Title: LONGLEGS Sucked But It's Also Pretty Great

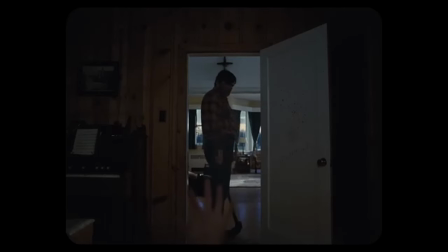(4:06)
The movie is shot beautifully, and its use of colors and sound design especially are a feast for the senses.
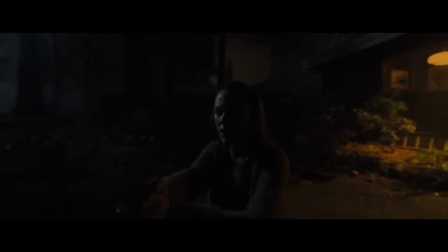(4:12)
There are scenes where Harker is terrified and trying to keep her composure in a tense situation, and her heavy breathing sounds so forward in the mix that it not only conveys her relative inexperience,
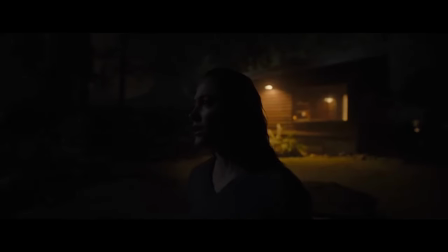(4:22)
it is unsettling for the audience.
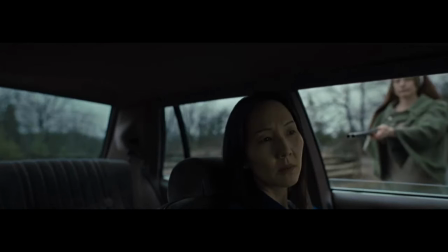(4:24)
There's another scene where a character is shot and killed, but we see it from far away and from inside a house, and the sound of the gunshots is much lower and more realistic.
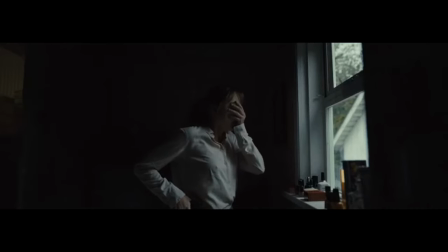(4:32)
It reminded me of something from the Coen brothers, with that sense of detachment from violence, that feels diminishing to the point of it being almost dehumanizing.
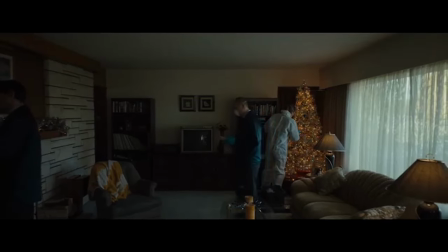(4:40)
The film takes place in the 70s and 90s, oh, I forgot to mention that, and the retro setting is conveyed smartly,
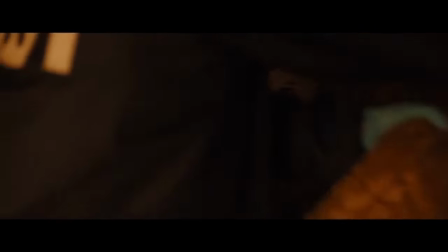(4:46)
not just in little details like photographs of presidents hung on the wall, but also in a lot of the editing choices.
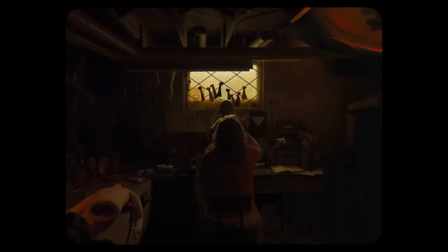(4:52)
Scene transitions in particular are used to convey a sense of time by using zooms or dissolves that feel out of style with contemporary filmmaking,
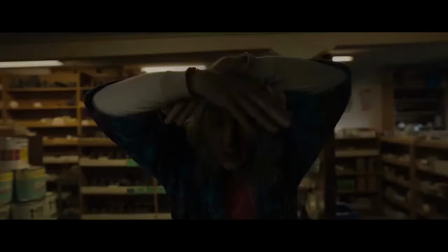(5:00)
Like they're editing choices that come from the period that's being portrayed. Overall, the movie is extremely well acted, Nicolas Cage notwithstanding.
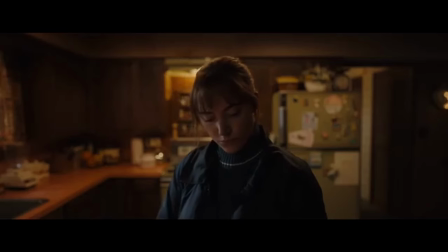(5:07)
Malika Monroe in particular delivers an outstanding performance with a lot of attention paid to nuance and small details.
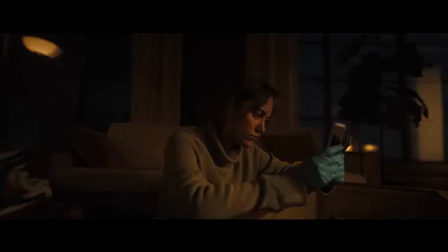(5:13)
From the very first scene, we read her as someone who feels intensely uncomfortable in almost any situation.
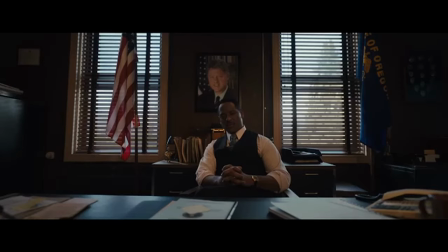(5:19)
There's a tension about her that isn't intensity, just tense. Like she isn't comfortable in her own skin, and it's conveyed beautifully. Granted, this becomes a waste as the story lets her character down, but it isn't without being worth a mention.
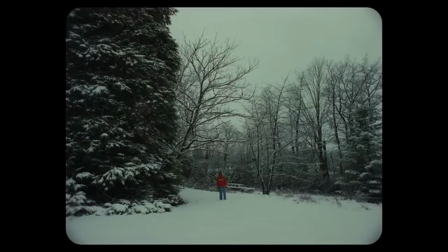(5:30)
And that's Long Lugs in a nutshell. If you're the sort of person who can appreciate a movie for its merits in spite of its flaws,
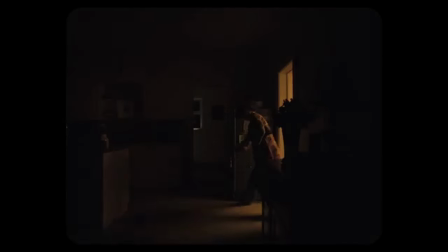(5:36)
if you can appreciate things like the construction and composition of a film, all of the artfully presented parts that went into a story that kind of falls apart on its face,
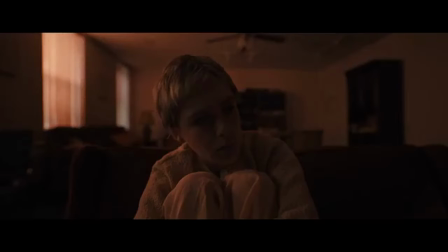(5:44)
it might be for you. And if not, it might not. I don't know, I'm not your dad.